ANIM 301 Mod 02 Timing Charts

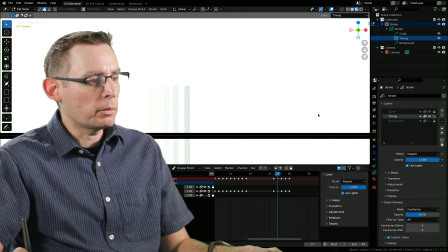I'm going to go right in here real fast. I'm going to adjust the timing of these frames
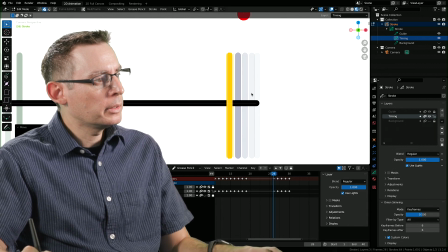just ever so slightly. That way it's really starting to slow down.
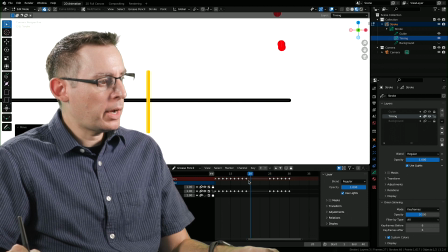There we go. So 19 to 25. Yeah, so this is where it's really falling in this point. So let's go, let's split the difference maybe here on 22.
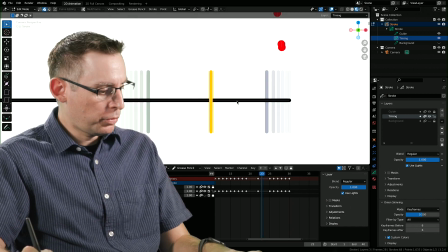Kind of put it in the middle. And that way, on frame 23 and 24,
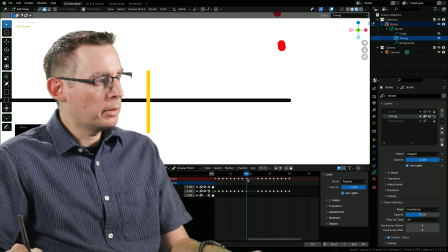we can evenly space out all of this. Because when it's going fast, it should be moving generally kind of even.
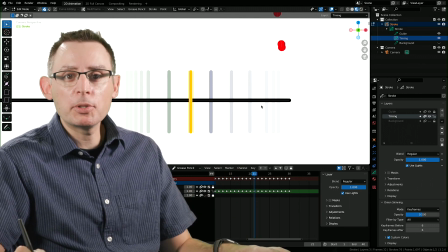You can see that. I can make some adjustments to this. I can noodle with this all day long, by the way.
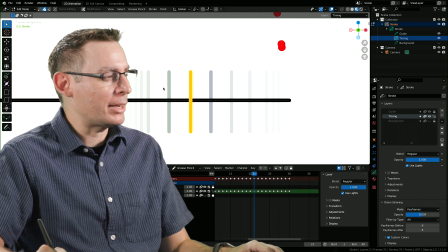And animators are renowned for doing that, just to make the timing just absolutely perfect.
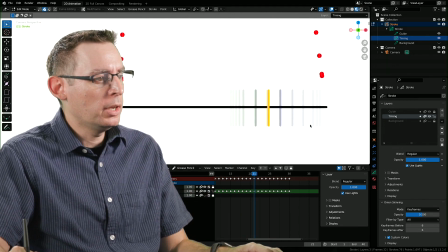But this is a really great approximation of the timing of this ball jump. Let's play it. Yeah, there it is.
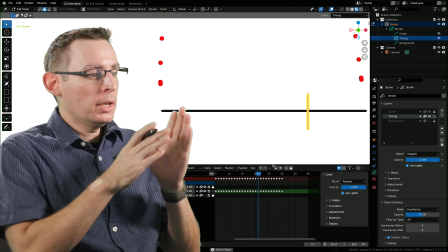That's the timing of our animation. It starts slowly as it squashes. It jumps up.
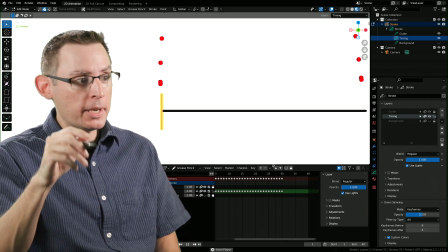It's going to move fast. As it gets to the apex, it's going to slow and then come down. Yeah, I'm loving that.
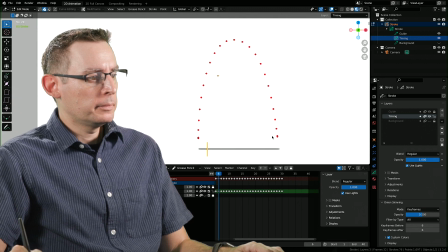If I zoom out a little bit here, yeah, I'm projecting. I'm pretending that there's a ball here.
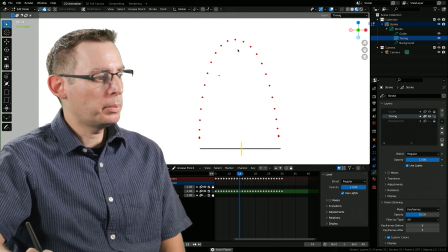Squash, boom, squash, boom, jump, jump, boom, jump, boom.
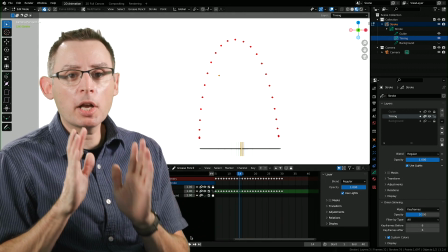And I've done all of this in just a couple minutes. I've done the hard part.
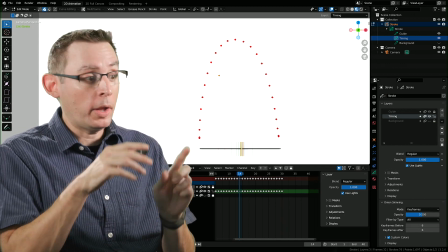Now I can actually go in and draw the ball, match the timing to the timing chart that I've created,
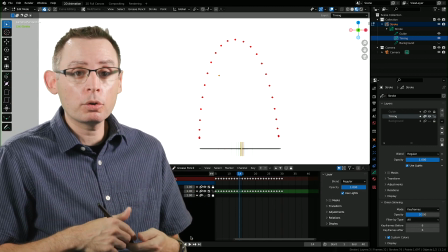and very efficiently work through the creation of our jump.
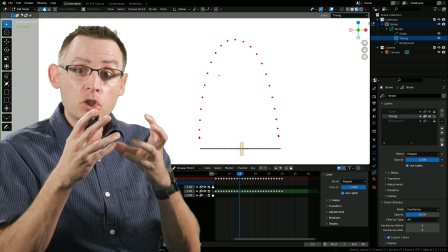I don't have to worry about the timing in the next stage. I have to worry about the squash and stretch, the individual poses that's going to bring my character to life.
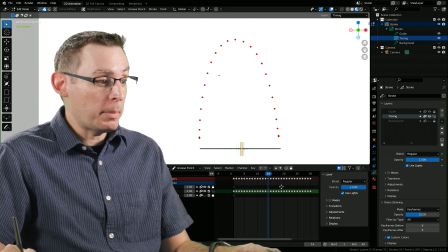The timing's done. I'm done with this. If I wanted to, I'm not going to, but I certainly could go in and tweak all this ever so slightly.
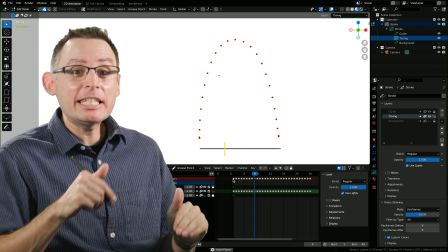Yeah, I'm not going to tweak it. I think I'm happy with it. This is an easy thing to tweak because we're just animating a bar going left and right.
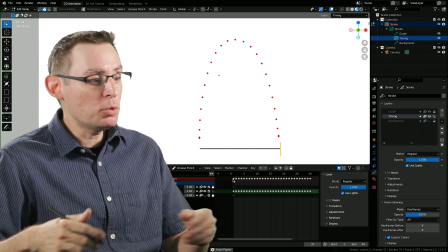We're not animating too much more on top of that.
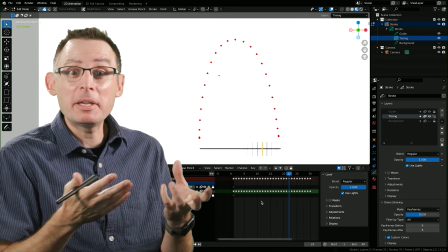If I was to make a change to the finished final drawing of Mickey Mouse, that would be very laborious.
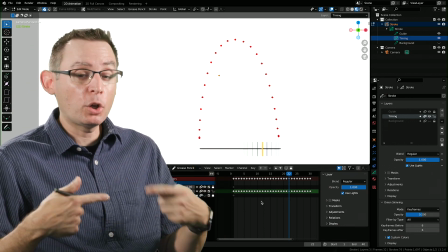It would take a long time. These timing charts are great tools for us to very quickly get to the answer of how fast our movements are going to take.